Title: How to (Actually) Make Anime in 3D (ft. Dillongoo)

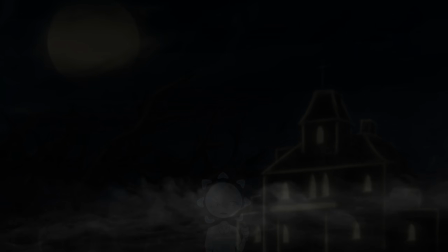0:00 Before I roll the tutorial, I have a proposition for you. If you create a character with this tutorial and create an animation longer than 5 seconds, email it to me at this address, and I will gift you 3 entire months, 100% free, to my Patreon. This tutorial is my magnum opus, and my goal is always to make sure you create more than you consume. Enjoy.
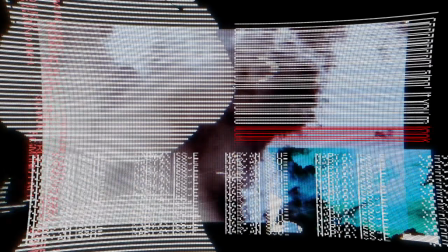Oh, sorry, I had some, like, congestion or something. Anyways, though, anime is hard.
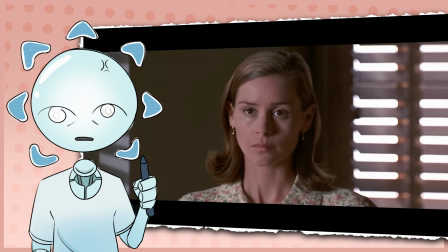0:43 I know we've all had experiences with that art teacher who bans anime in the classroom, and it's frustrating, sure, but their heart is usually in the right place.
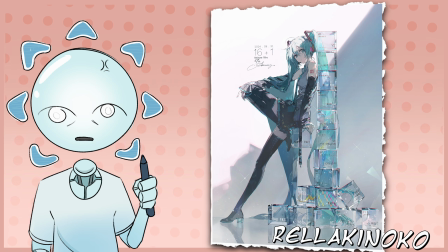0:52 Because the best anime art doesn't come from studying anime, it comes from learning the fundamentals of art and then applying the anime style over them.
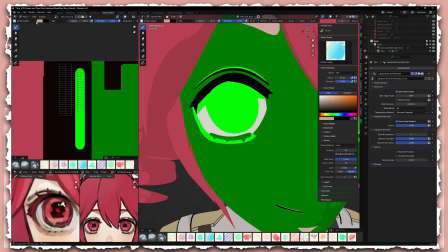1:00 And 3D is no exception. Without first laying a foundation of knowledge and skill, just like 2D drawing, your artwork will fall apart.
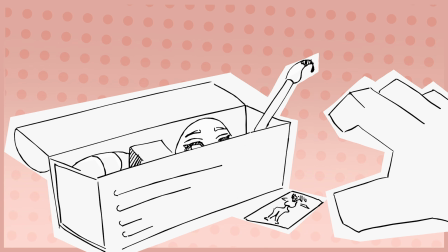1:08 As per usual, these videos are toolboxes. I'll be showing you everything you need to know from reference to modeling all the way to compositing.
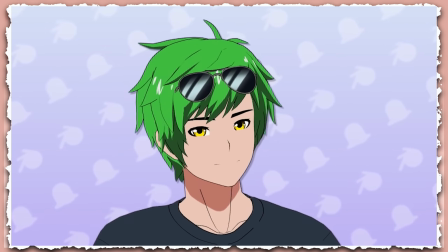1:16 And I'll be directing you to some fantastic resources that really engage your brain and get you comfortable with the technology, because that's what matters most here.
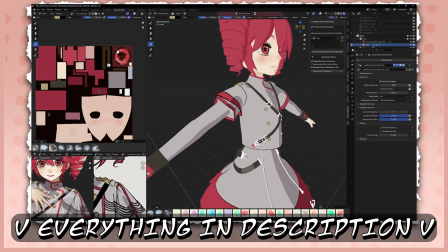1:23 As per usual, links in the description for everything I cover, and the Tedo model I create here and all other files I make are on my Patreon.
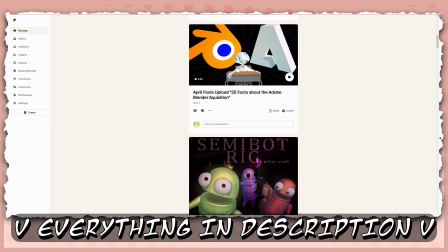1:31 Let's get into it.
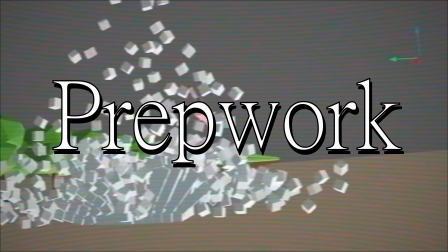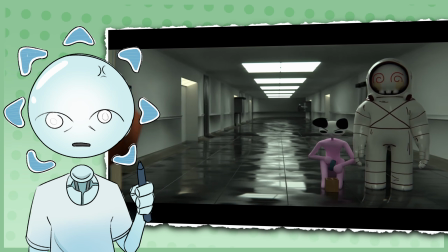1:37 First off, if you're using 3D software because 2D animation is scary or tedious, I'd advise you to reconsider while you're ahead.
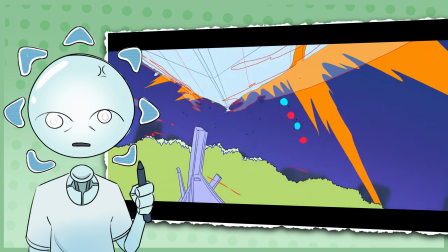1:45 As I've prefaced, anime is complicated, and in the time it'll take to learn how to approach it in 3D, you'll be able to build up a solid 2D foundation.
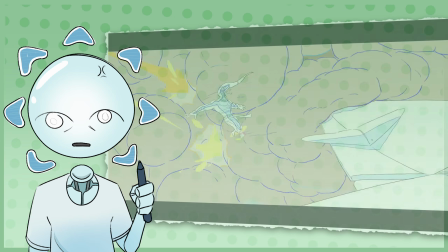1:53 It's important to follow what your heart is truly in. First thing we need to do is establish a baseline.
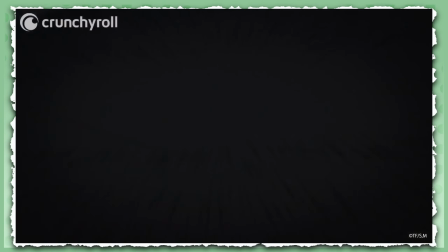1:59 Anime is a much more nebulous term than you'd expect. What brand of anime you choose to embody can be arguably more important than how you execute it.
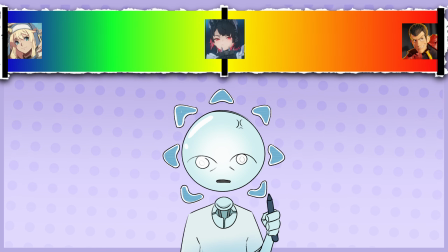2:07 So to do that, we're going to use this handy-dandy little graphic I like to call the Guilty Gear to Lupin III spectrum.
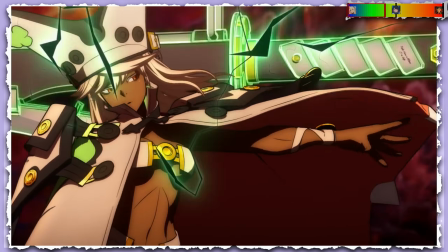2:14 Guilty Gear and everything by Arc System Works looks like a 2D anime. At times, these 3D models can look almost indistinguishable from a 2D drawing.
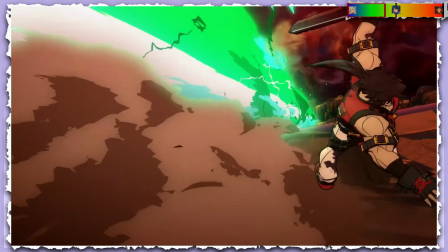2:23 However, on a technical level, it requires an insane level of execution.
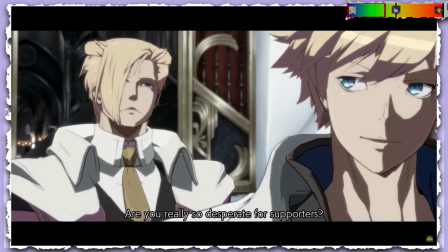2:28 In the less curated Guilty Gear story mode, you can notice these snapping artifacts as the models are viewed from angles that they aren't normally meant to be viewed from in normal play.
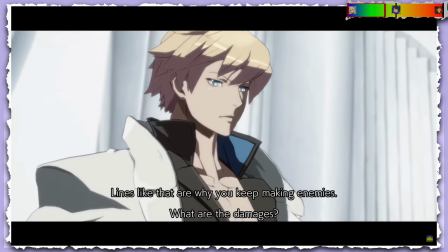2:37 It can be off-putting and snap the viewer out of the experience. If you want to be one-to-one with 2D anime, be prepared to limit yourself a lot.
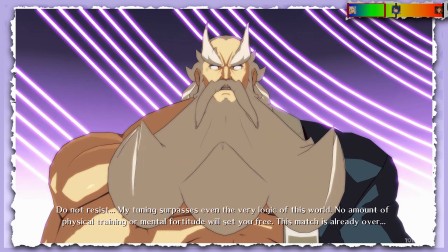2:44 It's a difficult path that requires a lot of dedicated skill, but there is glory to be found here,
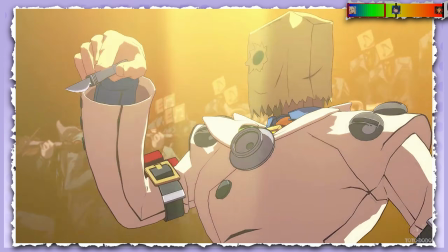2:49 and if you're a 2D animator who wants to save time with 3D assets, this is the play. It's very difficult, but it's a very fruitful road.
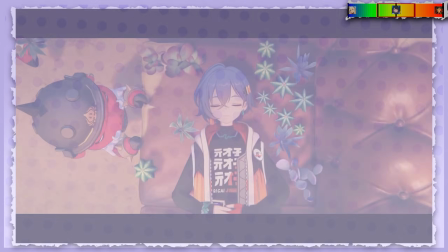2:56 In the middle, we have this game Zenless Zone Zero.
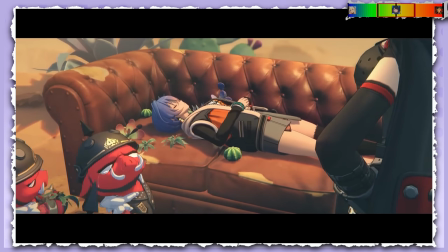2:59 Because it's a hack-and-slash gacha game, models can be viewed from pretty much any angle you choose, so the look has to be a bit less deliberate.
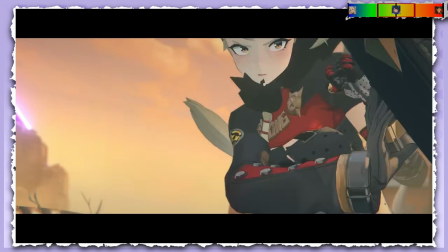3:06 It's more visibly 3D, but it maintains a lot of what makes anime special, using these hand-painted textures, solid topology, and some very light normal editing.
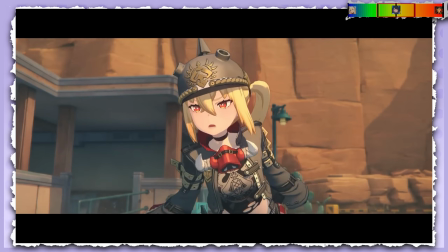3:14 2D graphics still feel at home here while playing to the strengths of 3D. It really is the best of both worlds.
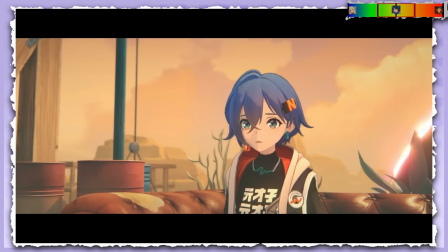3:20 Not convincingly 2D, but clearly still anime. And finally, we have Lupin III.
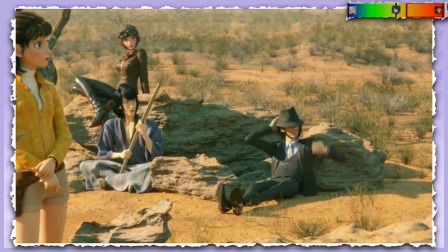3:26 No edited normals, photoreal environments, standard Pixar workflow with big bendy looking anime characters.
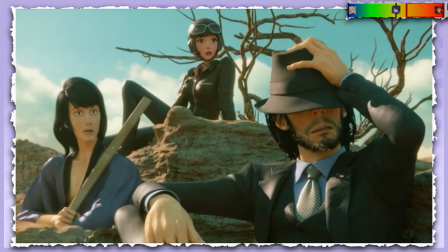3:33 It is visibly 3D at first glance, and 2D assets would look out of place.
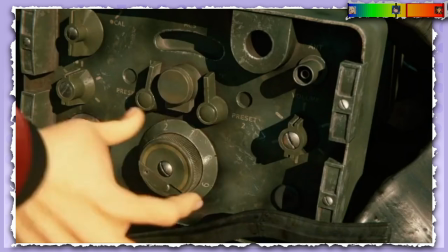3:38 It's the furthest one can go from that classic anime look while still bearing resemblance to traditional anime.
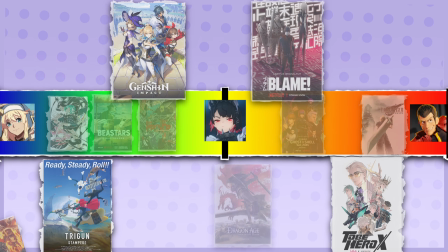3:44 From what I've gathered, pretty much every art style falls somewhere on this spectrum.
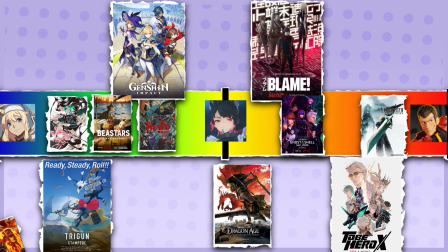3:49 So for this video, I will be offering approaches for people who desire the Guilty Gear look, the Zenless look, as well as occasionally mentioning Lupin.
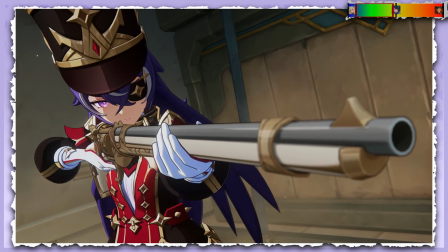3:57 I will also be putting some emphasis on Genshin Impact, as much like Zenless,
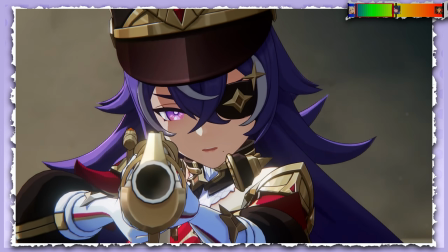4:02 it falls in a nice middle ground between 2D and 3D that I think is worth talking about.